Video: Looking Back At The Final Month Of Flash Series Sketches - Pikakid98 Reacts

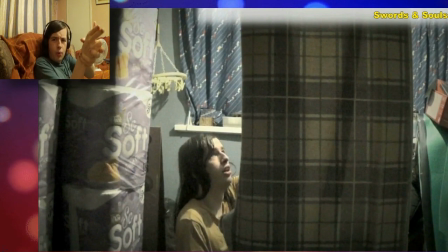[8:17]
So it made it seem like, oh, I have an interactive buddy right here, my gun.
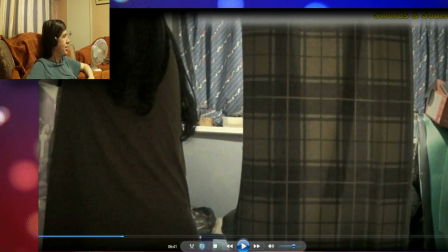[8:22]
Again, I was talking about the rat, not the gun. But yeah, this is actually a shot that I wasn't really that proud of, because sure, like,
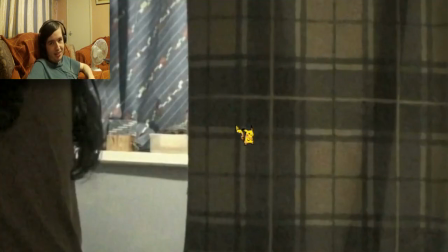[8:31]
it would be nice if there weren't curtains here and a fucking windowsill, because that kind of defeats the purpose of it supposedly being a bunker.
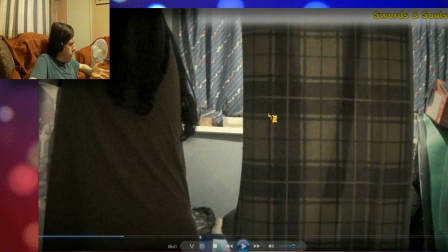[8:39]
Like everything else, yeah, sure, with the other shot, you can kind of believe it
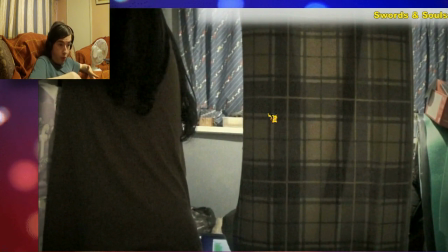[8:46]
might have been a bunker, you know, because tools, power tools, things like that. But when you have a door, tapes and DVDs,
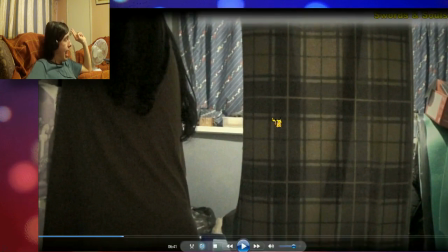[8:56]
and a fucking window sill, and curtains, it completely destroys the illusion. So,
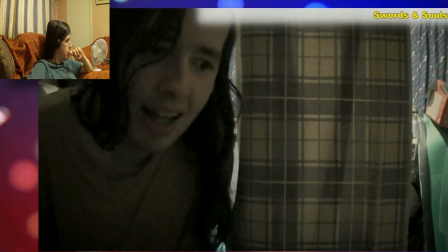[9:08] but I think the fallout outside is
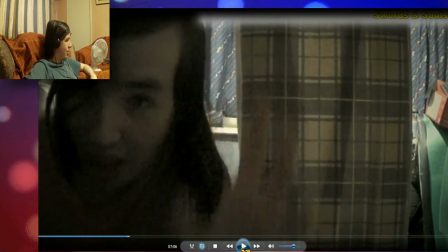[9:13] going, I'm not sure how well you can see down a little bit.
A little bit. It's kind of hard to see.
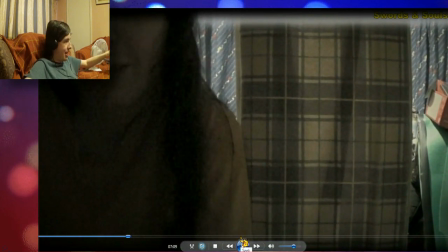[9:19]
Something like... It's kind of hard to see, but the bed here... The reason that there's actually a bed frame here is because... you can probably see it later.
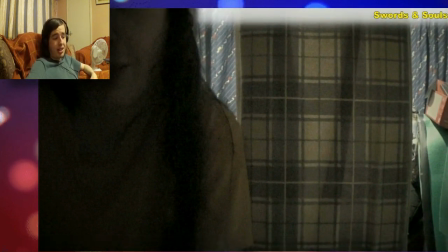[9:27]
But it was actually... Basically what happened is... I was younger. And my dad burst into my room. I asked him to leave. He refused to leave. And then I walked up to him, expecting to close the door.
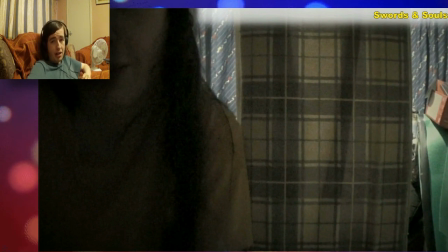[9:43]
And he fucking pushed me on the bed, causing me to break the bed frame, and if I'm not mistaken, I think he still to this day blames me for it. Like, oh, I shouldn't have attacked him, even though I wasn't going to attack him. He just pushed me,
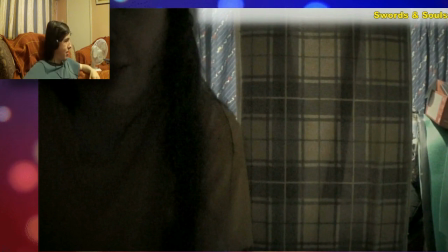[9:58]
broke the bed frame, and that's the result.
A little bit.
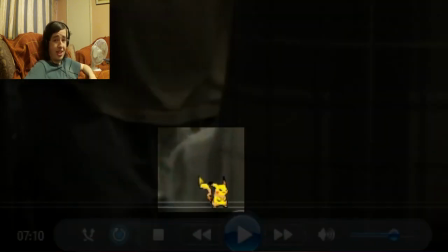[10:03]
There. You see that? Right there.
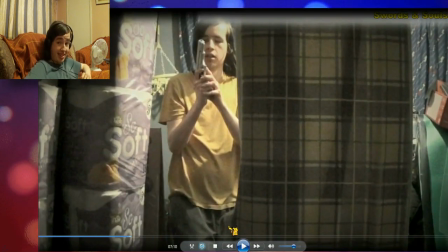[10:09]
Let's just say that frequently, as I walked past that for this, it would hit me in the side.
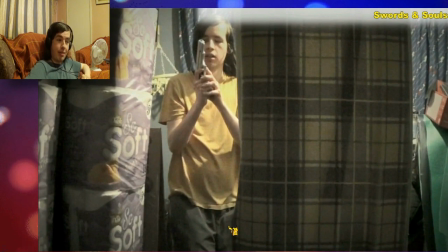[10:17]
Especially, like, even off camera, especially when I'm setting up the camera, I'd be like, ah, fuck!
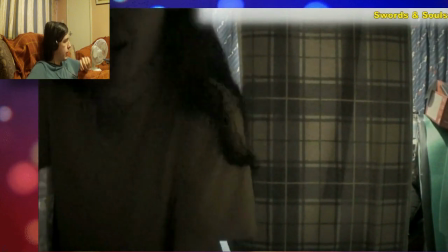[10:22] I might be safe. Somewhat. That rat, definitely.
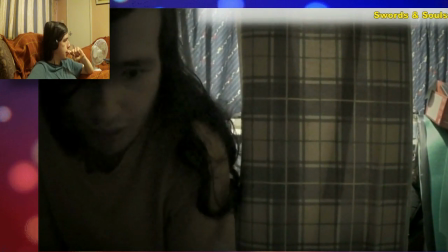[10:28] Yeah, I've got two dead rats now. Two dead mutant rats, and they've got, like... They're, like...
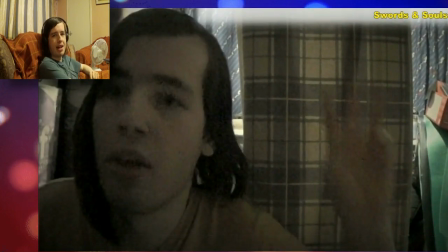[10:34]
Now, I could have cut that a bit better, but yeah, that was when I actually screwed it up. But, yeah, it kind of looks... It's a very, very obvious cut. But I guess I kind of worked it in by saying, like, oh, well, the camera footage glitched, so it got rid of it.
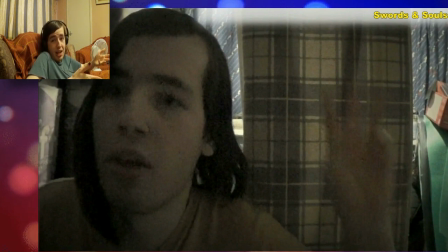[10:51]
But, you know, I had full control over how much I showed, so, yeah, that was nothing to do with the camera. That was my fault.
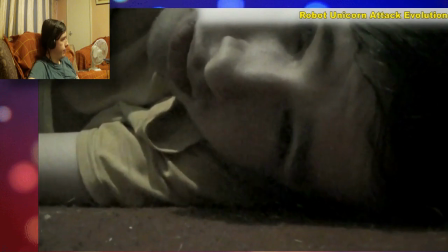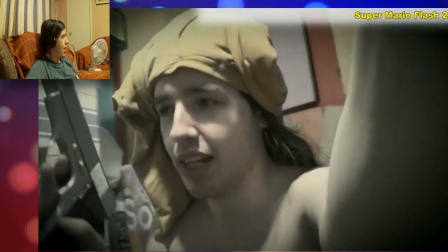[11:04] Can't confirm. I think like day 16 or something.
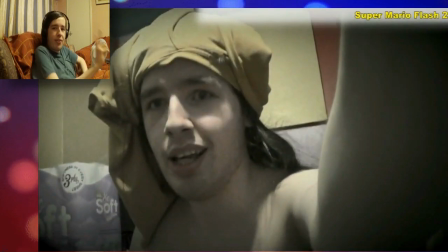[11:07]
Yeah, this is the one where I realized that I wasn't making enough insanity progress, and I realized, well... People can't really see me going insane. I mean, they can hear me going insane, but then I realized at this point I had to do something drastic to show that I was actually going insane.
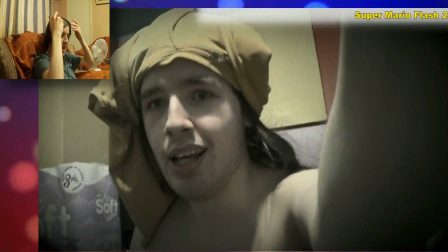[11:23]
But the only thing I could think of was both messing up my hair and wearing my shirt on my head. Like, you know, I am the great Cornholio. I need TP for my bunghole.
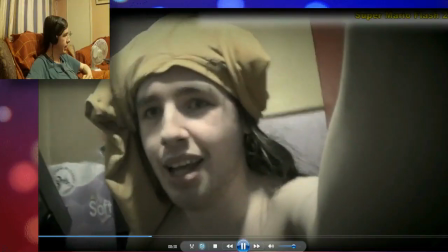[11:36]
That was basically my idea.
So I apparently started a religion.
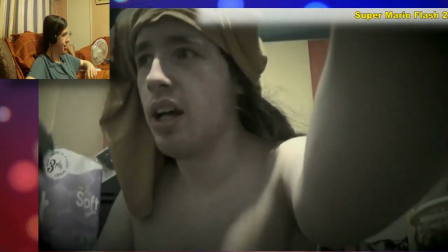[11:41] The dead rats are my... cult assistance, or something like that.
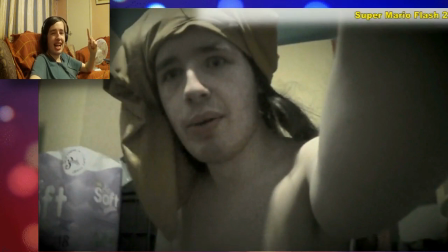[11:47]
I know. Notice how I said, I started a religion, and then the next sentence, the rats are my cult assistance. So I say I started a religion, and then immediately say a cult. That honestly wasn't intentional, that was literally just me being so
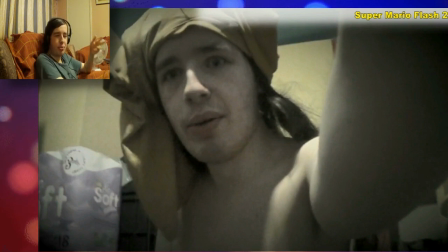[12:06]
fucking stupid and not scripting it, that I pretty much immediately forgot that I said religion. And not cult, so I could have said the rats are my bishops. The rats are this. The rats are that. The rats are my Jehovah's Witnesses, spreading the good word.